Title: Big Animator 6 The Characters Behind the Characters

Yeah, that's right. First we're just like, oh God, make me not thank you so much. The moment that I realized that I could be an animator was when we went to Disney World when I was in second grade. Oh, sure. The first movie I remember seeing was Robin Hood. I've always really loved the villains. I knew since I was 5 years old I wanted to work at Disney, be an animator at Disney. It's awesome, it's so cool.
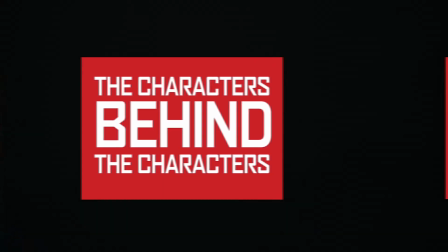How do you describe what you do to people who have no idea what you do? As a supervisor, we translate what the director wants to the animators.
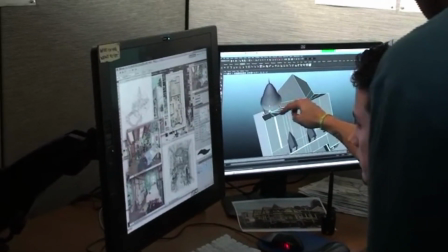(0:43)
But our job extends out to much more than that, where we almost are liaisons to other departments and cross-departmental communication,
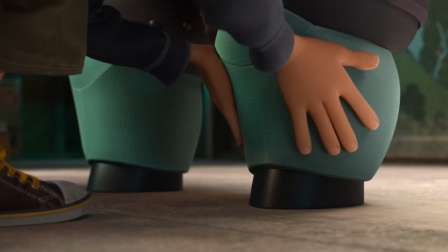(0:50)
especially in the character building process, where we actually start building these guys up from the ground up. Right.
I have some concerns.
These characters are touched by, what was our crew, 70-odd people? We had 68 animators, 7 crowd fix, 5 supervisors, 1 head of animation, 1 mark hen.
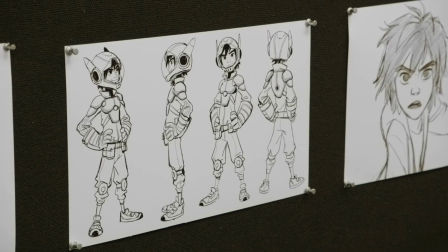(1:08)
To all trying to animate one character and make him look like he was all animated by the same person.
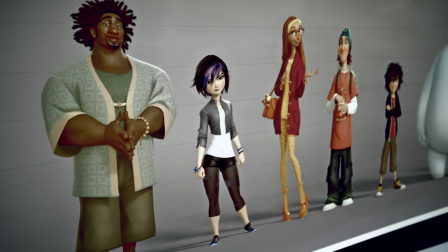(1:14)
We have so many characters. How are we going to create specificity? And so we thought, okay, how can you describe a character via, you know, a few descriptive words?
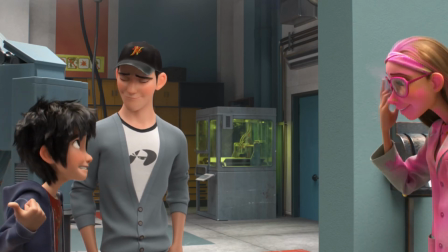(1:24) Honey lemon? Go-go? Wasabi? I spilled wasabi on my shirt 1 time, people!
And then from there, it was time to do a bit of an experiment.
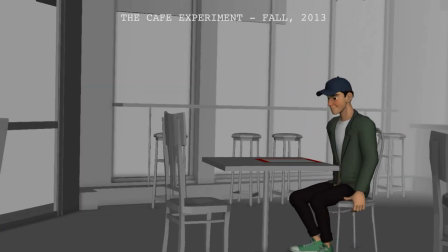(1:35)
Walk through a door and sit down in a chair. You know, and how are we going to make sure that each one of them moves in a distinct way, not just looks differently? When I was doing the hero test, I had my younger brother, Jordan, who was in town, who sort of embodies hero in a way.
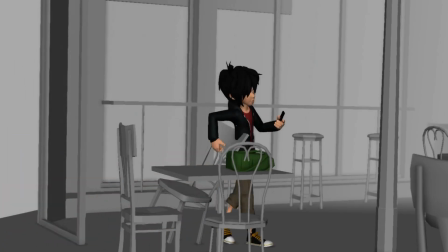(1:49)
And I was like, all right, you're kind of sloppy. Come here and sit down in this chair. I'm just going to record you.
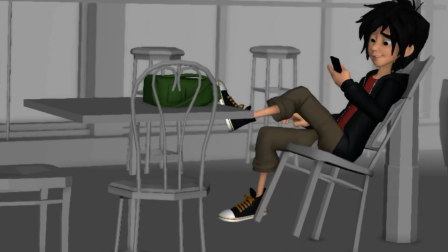(1:54)
And he did this little thing where he kicked the chair to scoot it to meet to his bum. Butt. And I thought, wow, that's actually a really unique thing that feels like kind of a little more unkempt, sloppy kind of energy.
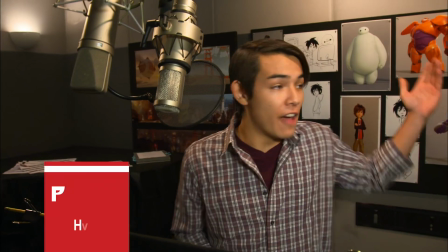(2:09)
It gives a little texture to the animation. It gives a little texture, too. Yeah.
If I don't go to this nerd school, I'm going to lose my mind. How do I get in?
You guys all have brothers? Yeah. That's why I got into this movie, was that relationship with Tadashi. That was some of the most fun stuff that I got to pull from my childhood, when Tadashi takes Hiro's head and kind of like ruffles his hair and kind of pushes him away.
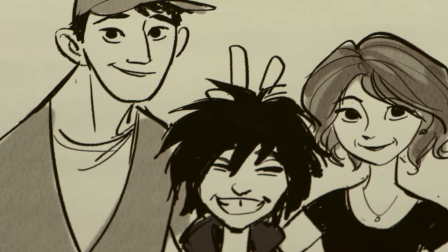(2:29)
And that was me and my brother, 100%. I mean, he's this father figure to Hiro, but he is still on that brother level.
No. I was just going to tell you that your fly was down the whole time. What? It's Aunt Cass.
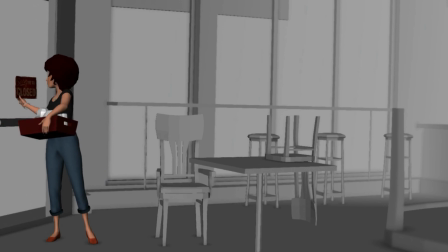(2:42)
A lot of the things that we did early on was having her handle a bunch of different things and then try to incorporate that sort of easygoingness. Of course, Maya Rudolph brought those wonderful comedic moments.
Special dinner tonight.
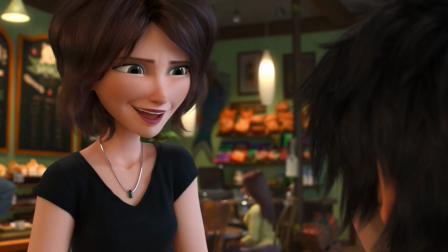(2:55) I'll whip up some chicken wings, you know, with the hot sauce that makes her faces numb.
And I didn't know it was happening until these guys kind of pointed it out, that she started to just look like my wife. She did. Maybe, I don't know, I find her face very appealing, so then I naturally had to. That's a very good thing to say and have recorded for all you time. You got that? Yeah. Go-Go is essentially a female Clint Eastwood.
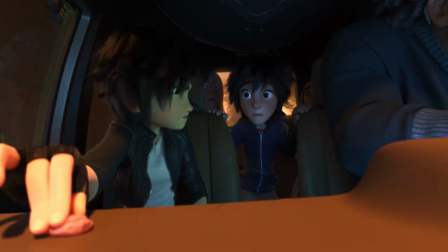(3:17)
That's it. The speed demon, adrenaline junkie.
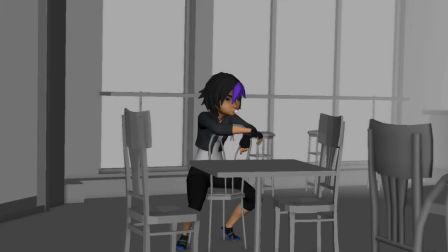(3:23)
Yeah. She's not trying to be sexy. She's not trying to be anything. She's just purely confident in who she is.
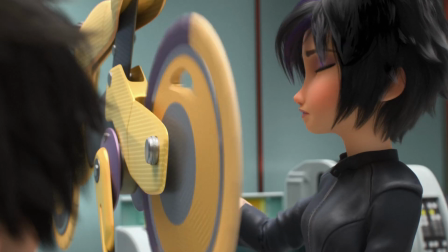(3:30) That's because no one's done it before. Zero resistance, faster bike. But not fast enough.
Wasabi. But he's got a lot of neuroses. He's deathly afraid of germs and very much fears for his own life. And that was a big change from what was originally what we were going for in the cafe experiment also, because he was more cool, zen guy.
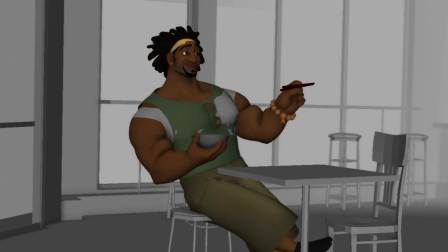(3:56)
He was much larger, yeah. He lost about, what, 125? Once Damon Wayans Jr. came on, he just lent himself in the range.
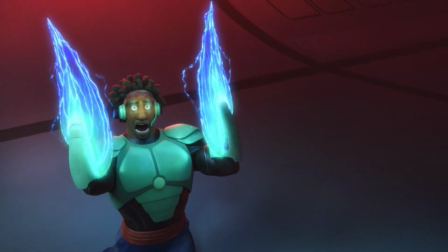(4:05) Because you'll be dancing with these. Hand over the mask or you'll get a taste of this.
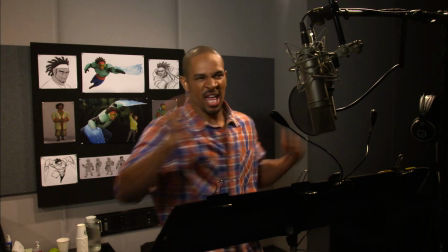(4:10)
And a little bit of that.